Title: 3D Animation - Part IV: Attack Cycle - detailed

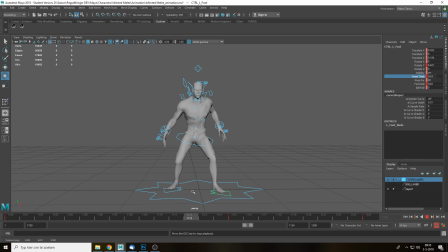[16:34]
With the actual hand. Still don't like this one though, this foot over here, so maybe... I know, it feels kind of weak right now. That works, but then I have to move the center of gravity again. That's a little bit better.
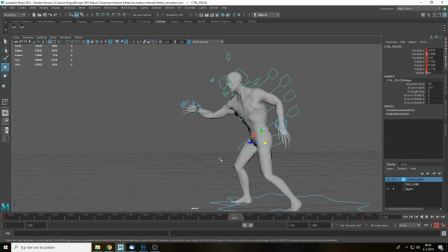Maybe we can also make him a little bit more bend over. Yeah, that looks stronger.
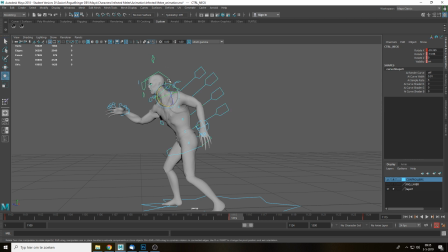[17:09]
Fix the neck and the head. So again, we should always be looking at the player
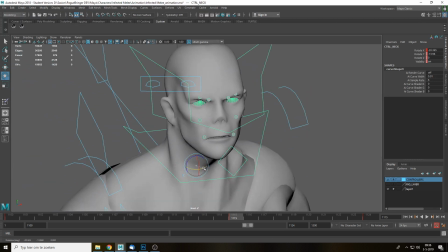[17:17]
or whatever is hitting.
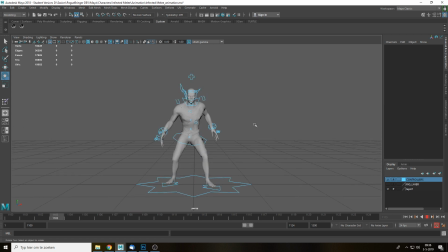So we give it extra weight by adding in the follow through, right? So the left hand, the right hand, he would actually follow through to this direction to the right. That actually gives it force, because right now it's just like he's like petting something.
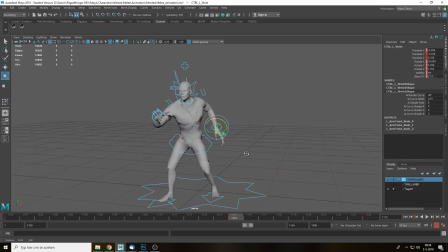[17:43]
It's not really that dangerous. So we probably need to change this one here as well. So maybe if we extend this a little bit, so we give him a little more balance. Maybe also change the, make this one a little bit higher. That works a little bit better.
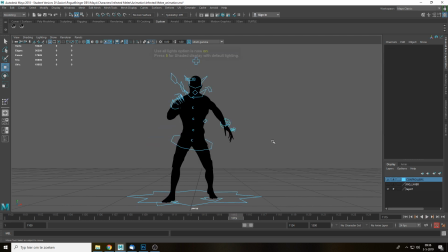[17:59]
Now you see the stance becomes a little bit bigger as well. We give a little bit more weight.
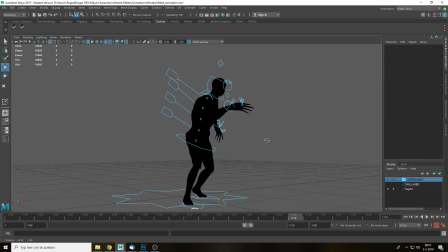[18:15]
This pose is still incredibly hard to read though, because yeah, the hand is in front of the actual body.
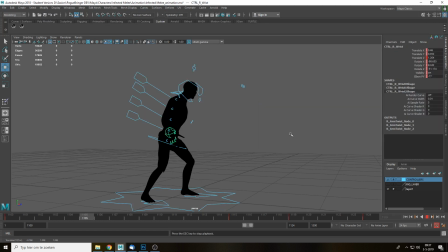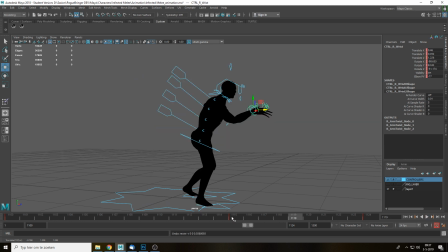[18:26]
Oh, I fucked up, sorry. Wrong frame.
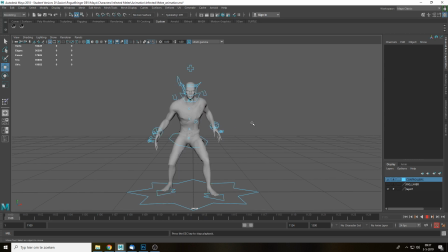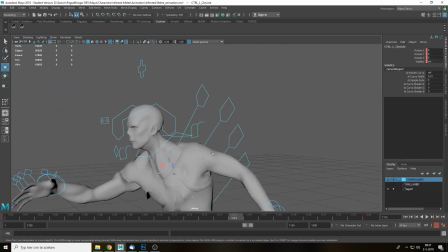[18:46]
So if you just get this one right, everything else will be a lot easier. But this one is difficult.
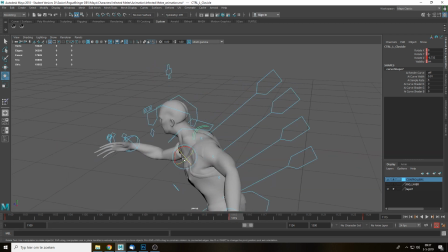[18:53]
It's super painful as well. Oh.
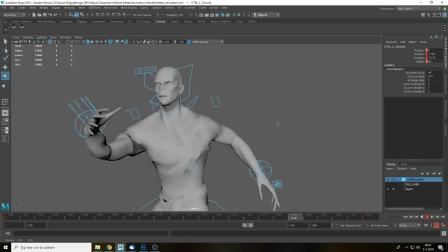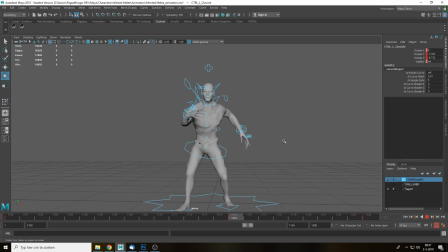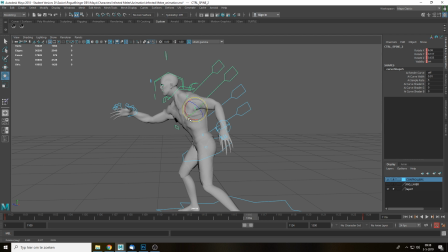[19:19]
Could be me, but this pose feels really frail and weak. So what if I rotate a little bit forward here? Oh, again, wrong frame. Keep forgetting it. A little bit more forward, and then we should turn the head and neck again.
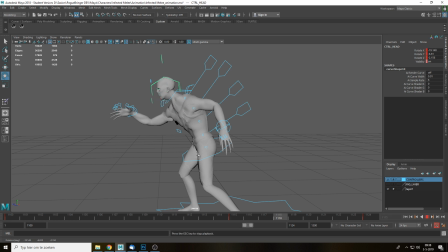Maybe extend the arm even further.
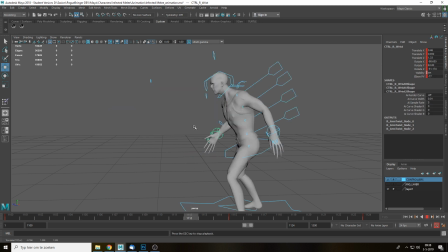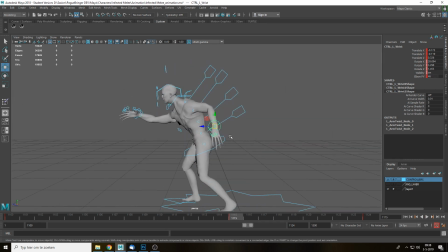Feels like this foot should be way more forward here.
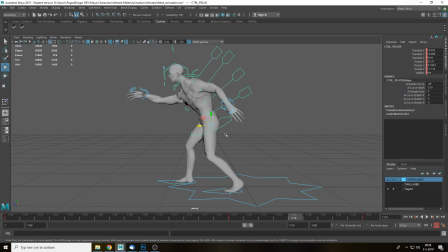[20:08]
That's better. Then we can, if we want to, even move this foot, the weight even further to the front. That's better.
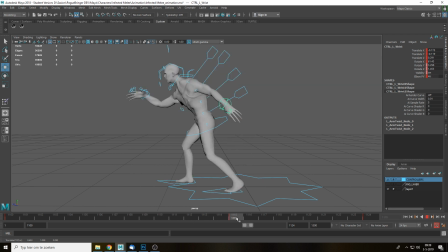[20:25]
So he actually steps out to hit it. Otherwise, you get this. I mean, when you're standing still, you can't really throw a punch. Just try it. I mean, it will never be as powerful as adding your entire weight behind the punch. In this case, we are adding the weight, the entire character to the punch.